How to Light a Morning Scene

How's it going, everyone? This is Takai, and today I'm going to be sharing with you guys how I lit these two morning interior scenes in the short film La Llorona. The first setup that I'm going to be sharing with you guys is the scene where the wife gets a phone call about her husband passing away. And the lighting setup is actually extremely simple. All I did was place a Aperture 300D Mark II with a full CTO gel,
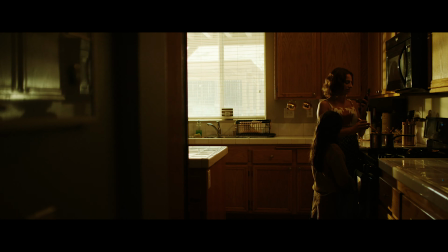0:23 CTO meaning color temperature orange, outside of the window and blasted it into the kitchen. The CTO gel gave the light a nice warm feeling that I was using to replicate sunlight.
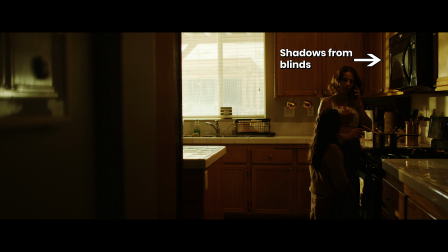0:34 Shining it through the blinds gave me some nice shadows on the cabinets and also created a very nice backlight for our characters.
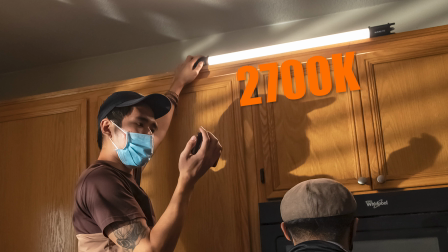0:40 And I also added a Nanlite Pavo tube set at 2700K and placed it on top of the cabinets and used it to add some fill light to the characters since I wanted to see their faces.
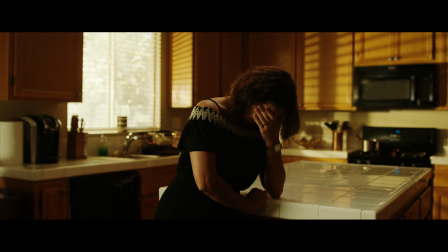0:50 The next setup I did was almost the same setup as the previous one. The same 300D is coming through the window and creating shadows from the blinds, and then I set up a Nanlite onto a C-stand and placed it above the talent's head to give them a hair light. And the key light on the little girl was actually a happy accident because I was pretty satisfied with the lighting already, but someone had opened up the door that was off to camera left and let in some light that I thought lit her face very beautifully. The only problem was that the light that was coming in was spilling more into the scene than I wanted it to.
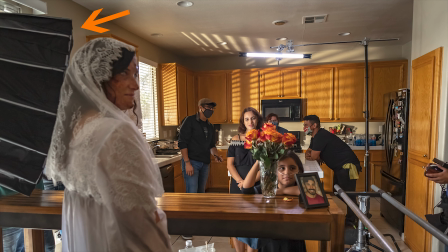1:21 So I closed the door and I set up an Aperture 120D Mark II with a light dome and a grid. The grid is meant to center the light into a specific area so that it doesn't spill everywhere, and the end result gave me a very nice key light for the little girl.
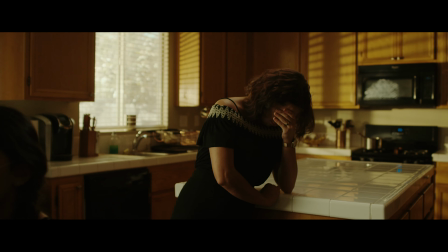1:34 Later on, I realized when looking back on the footage that there was a reflection of the 120D on the microwave, so I pulled that shot into After Effects and removed it. If you want to check out another video that I've made explaining how to remove things in After Effects, check the link in the description below. So that's the video for today, guys. I hope you enjoyed it, and thank you so much for watching the content, because out of the thousands of videos that you could be watching, you chose to watch this one, and I'm very, very grateful for it. Be sure to like, comment, and subscribe for more filmmaking content from me. Have an amazing day, and I'll see you guys later. Peace.